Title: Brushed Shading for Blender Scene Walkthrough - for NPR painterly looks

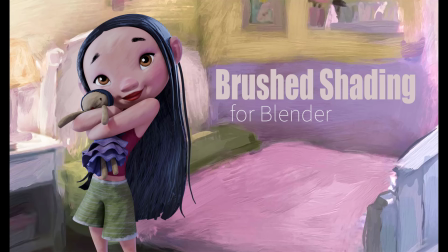The brush shading add-on for Blender comes with an example scene set up with material networks and textures. I'll give a walkthrough here of that scene, discussing how the brush shading nodes work in detail,
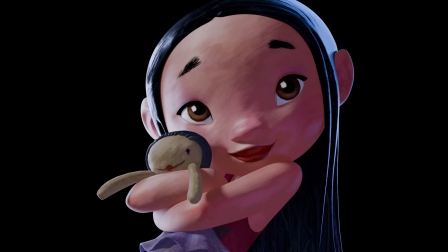as well as going over some strategies for stylized rendering for materials on characters like skin, clothing, and hair.
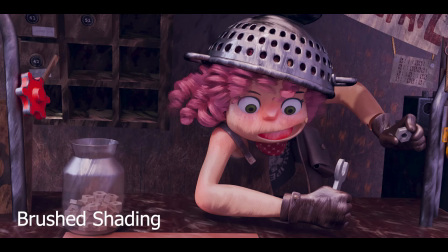We'll also take a look at creating materials for stylized metal and glass. Cool, so let's dive in.
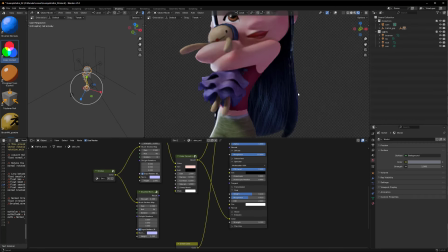So I have everything set up on this so that it's just going through a principled BSDF,
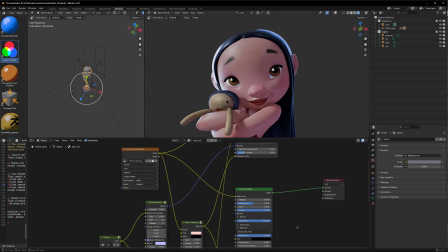and I've connected in the color maps. Let me show you basically what I'm doing on the setup for that for the skin shader.
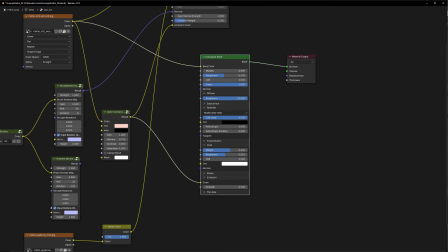A little messy, so let me make sure that we can follow this. So I've got two things going into it.
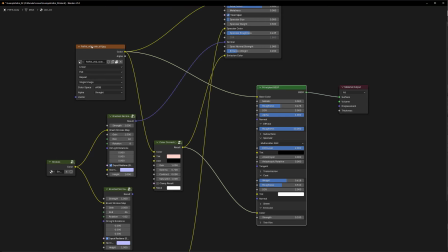Into the base color, I have my color map. That's kind of clear.
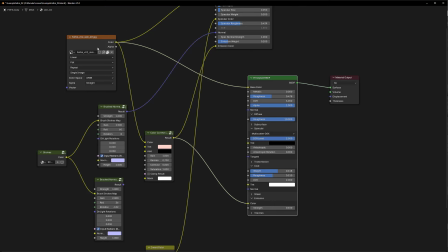And then on the emission, I have the color map going into
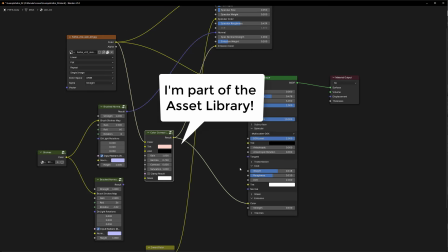a color correct and then going into the emission.
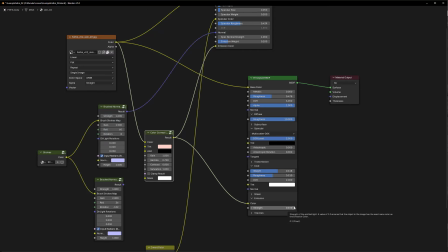And I have the emission strength set like really low.
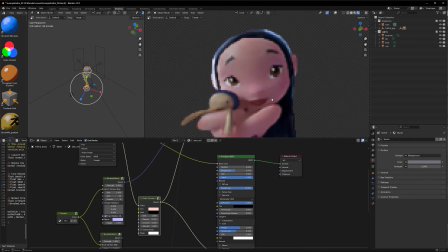And let me show you kind of the purpose of that. So that is, we're doing NPR, so we don't want to use the fancy stuff like subsurface scattering because that looks too real.
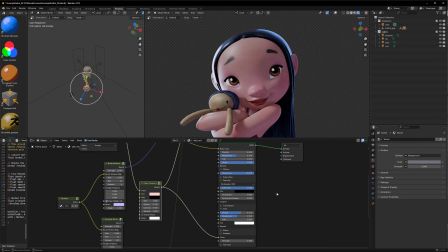We want to have more of kind of a flat stylized look, but I want to have that warm glow that comes from skin. So I'm using emission sparingly here to fake subsurface scattering,
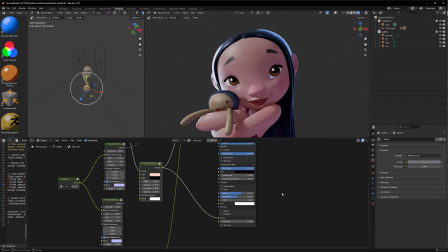the effect where skin seems to glow. But more broadly, I don't recommend using this in place of ambient lighting. The problem with this is that emission literally emits light which will show up reflected by other objects.
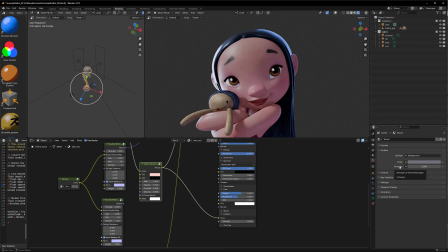Instead, a better approach is to use the skylight here to get the base ambient color. And ultimately, for NPR stylized rendering, you'll also want to aim to have a lot of the final pixels look happening in the comp.
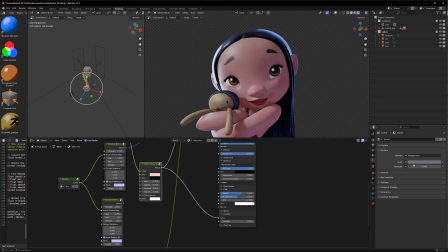This is how they do things at both Sony and Fortiche. I'll make an additional video showing what that will look like using the brush shading. But the basic idea for ambient lighting would be to get the albedo texture color, the diffuse color AOV,
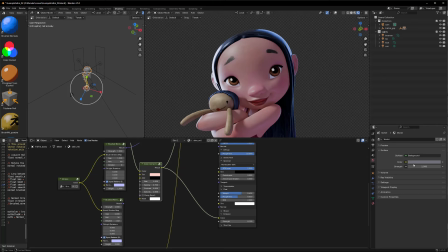combine that with ambient occlusion, and do color grading to get the ambient shadows looking the way you want them to look. Okay. But, and like I said, this is an exception to that because this has the purpose of getting the glow of skin. So use it cautiously and carefully.
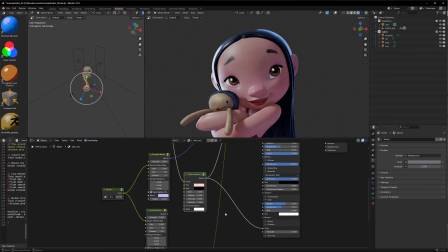And what I'm doing here on the color correct node is I am taking the color,
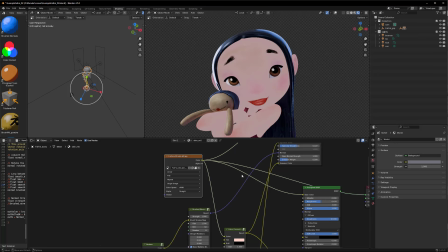the base color here. So just display the base color, and what I'm doing here,
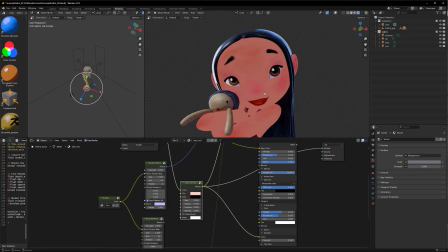I am tinting it to a more reddish color. I am lowering the gamma. That will make it higher saturation and more contrast. And then effectively when I'm putting the strength at 0.1, I'm also,
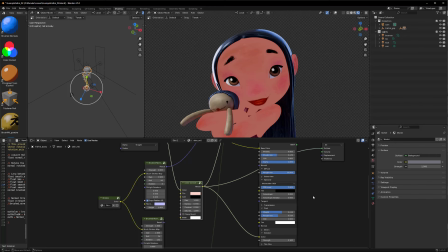by the time it gets into here, I'm lowering the gain on it.
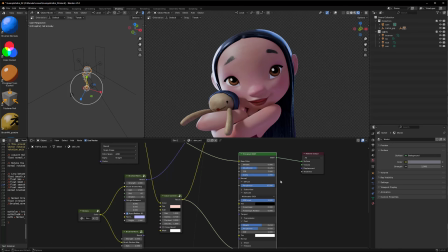So if we put this back on and let's see, how do I do this best? Let me break the base color and set this to 0. And there, now we can kind of see what the emission is doing on this.
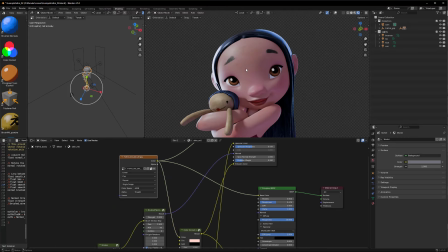So it's very subtle. So that's kind of the starting point. Another thing that I'm going to do is this up here, but I'm going to first convert this into a toon material.